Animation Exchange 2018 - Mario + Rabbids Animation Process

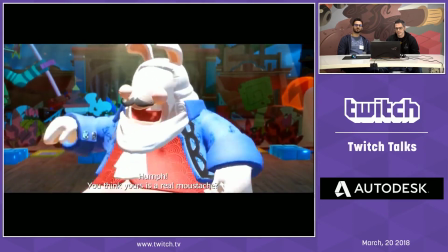761s You think yours is a real mustache?
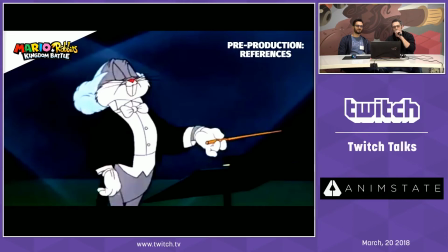767s
And when we started to work on the personality of the Phantom, we already knew that we wanted to define an over-the-top dramatic character. So looking for reference, the one that really helped and the impact on the final version of this character is this clip of Bugs Bunny.
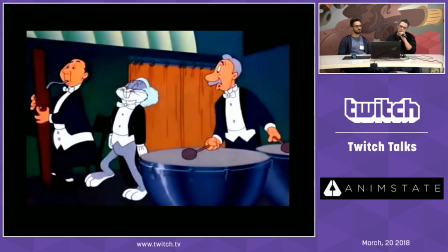786s
What we found interesting here was the posing and how clearly it
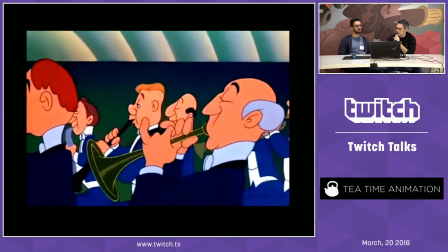791s
conveys the attitude and the caricature and in his personality.
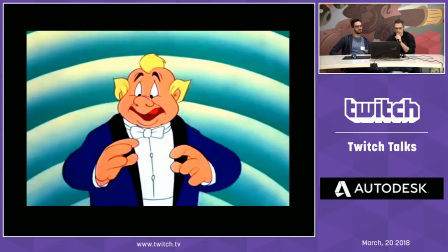796s
Of course, the characters are much different in terms of size and volumes,
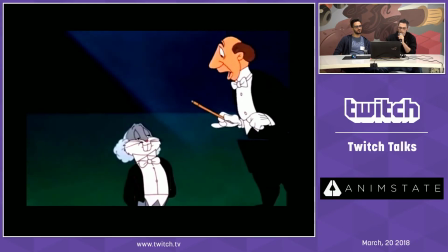800s
but they're kind of trying to do the same thing, parodying an orchestra director in one case and an opera singer in the other one.
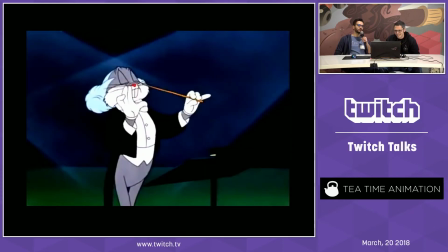808s
Yeah, and this character is part of our childhood, so for sure our animators had a lot of fun playing with it.
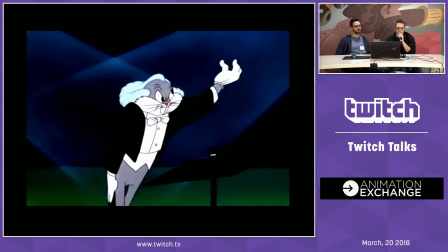815s
I mean, just look at this contrast right here. It's pure entertainment.
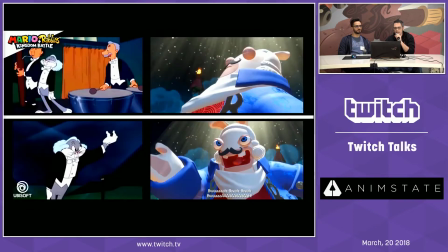820s
Amazing. Yeah. And here you can see the kind of impact it had on our character. Okay, different, of course, personality, but we wanted to capture that feeling, that theatricality.
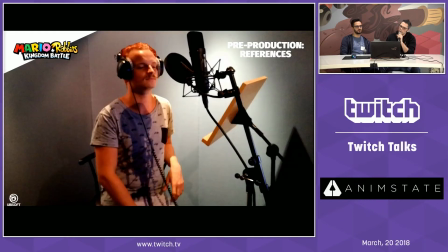838s
Another example of the use of references from live-action clips. And here's a video starring Augustin Chemel, the singer that lends his voice to the Phantom. What we looked for in these clips are acting and gestures that will help us define the personality.
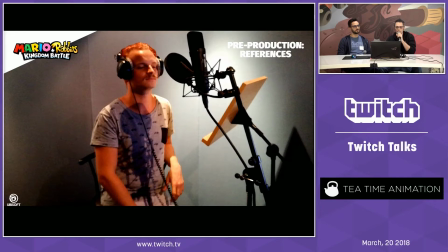858s
So what we notice in this clip is the movement of his left shoulder.
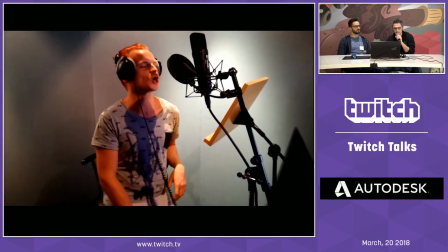863s Ha! You think yours is a real mustache?
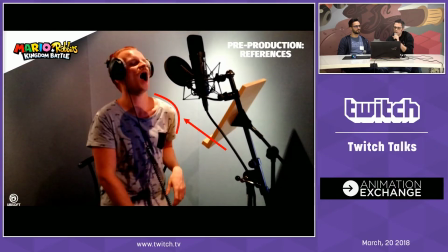869s
So the way he pushes his shoulder forward, leading the action of the head, it creates tension in the pose. It's just interesting as a movement. So we tried to implement that in the animation.
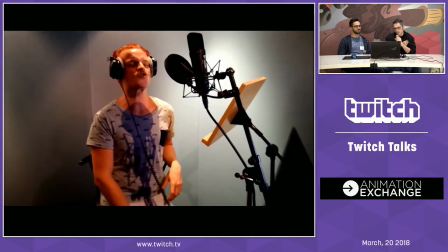884s
So let's see it one more time.
Ha! You think yours is a real mustache?
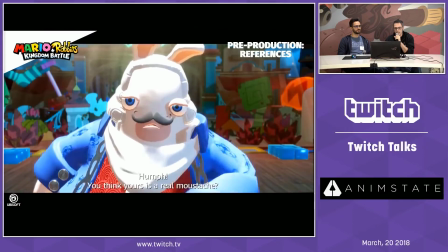891s
And this is the final sequence.
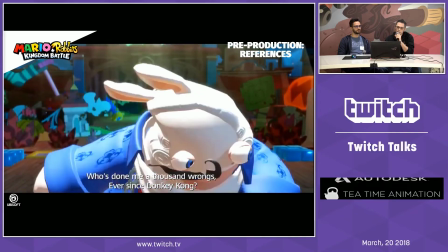898s
Obviously, the movement is greatly exaggerated. Yeah, we stole the
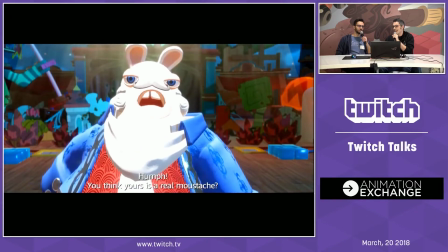903s
the poses and also the mustache, because the mustache weren't part of the character since the beginning.
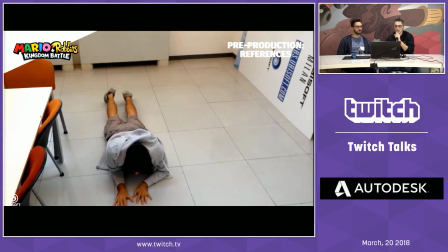913s
And another example is the use of video reference. So the animator can shoot themselves to get information. So this is one of our colleagues recording himself for a shot of the cinematic. As you see, the sequence is much different, but there's some useful information in here.
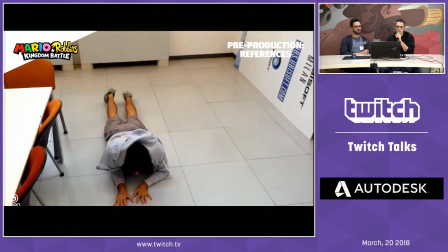934s
So here's a slow motion of it.
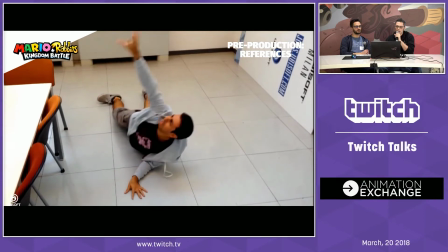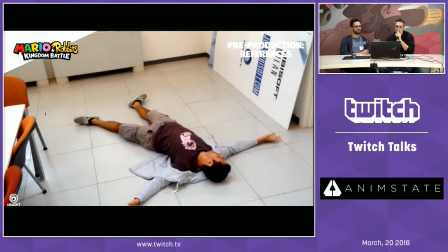943s
So, for example,
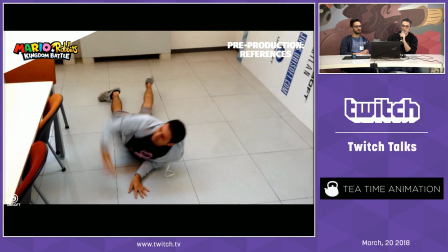945s
this frame, okay, so you can notice the stretch effect on the hand and arm because of motion blur. Of course, yeah, our animators feature squash and stretch. We rig that this way. But the thing is,
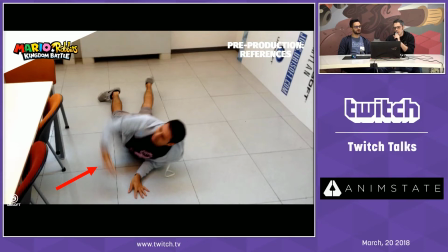960s
our engine does not support motion blur, so we have to achieve this kind of feeling using deformations and smear frames.
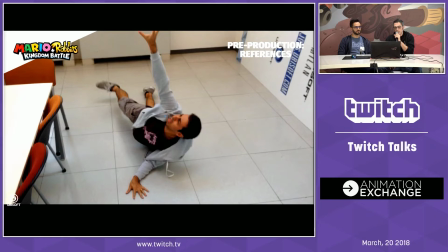973s
Or interesting information are regarding details like line of actions going through the arm or the body, or straight lines to create force and contrast.
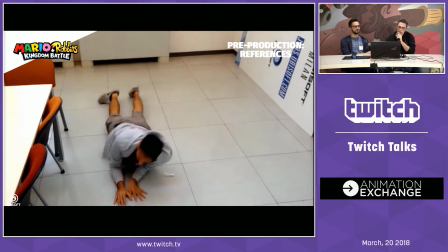990s
Or body mechanics.
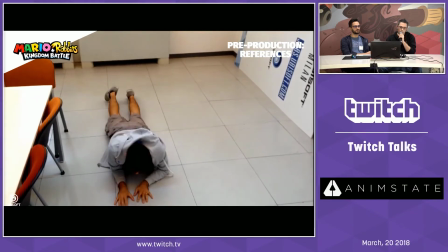992s
So, for example, the way the hand is pivoting on the fingers, how the elbow is moving to catch the way, to rise the right arm. It's all useful information.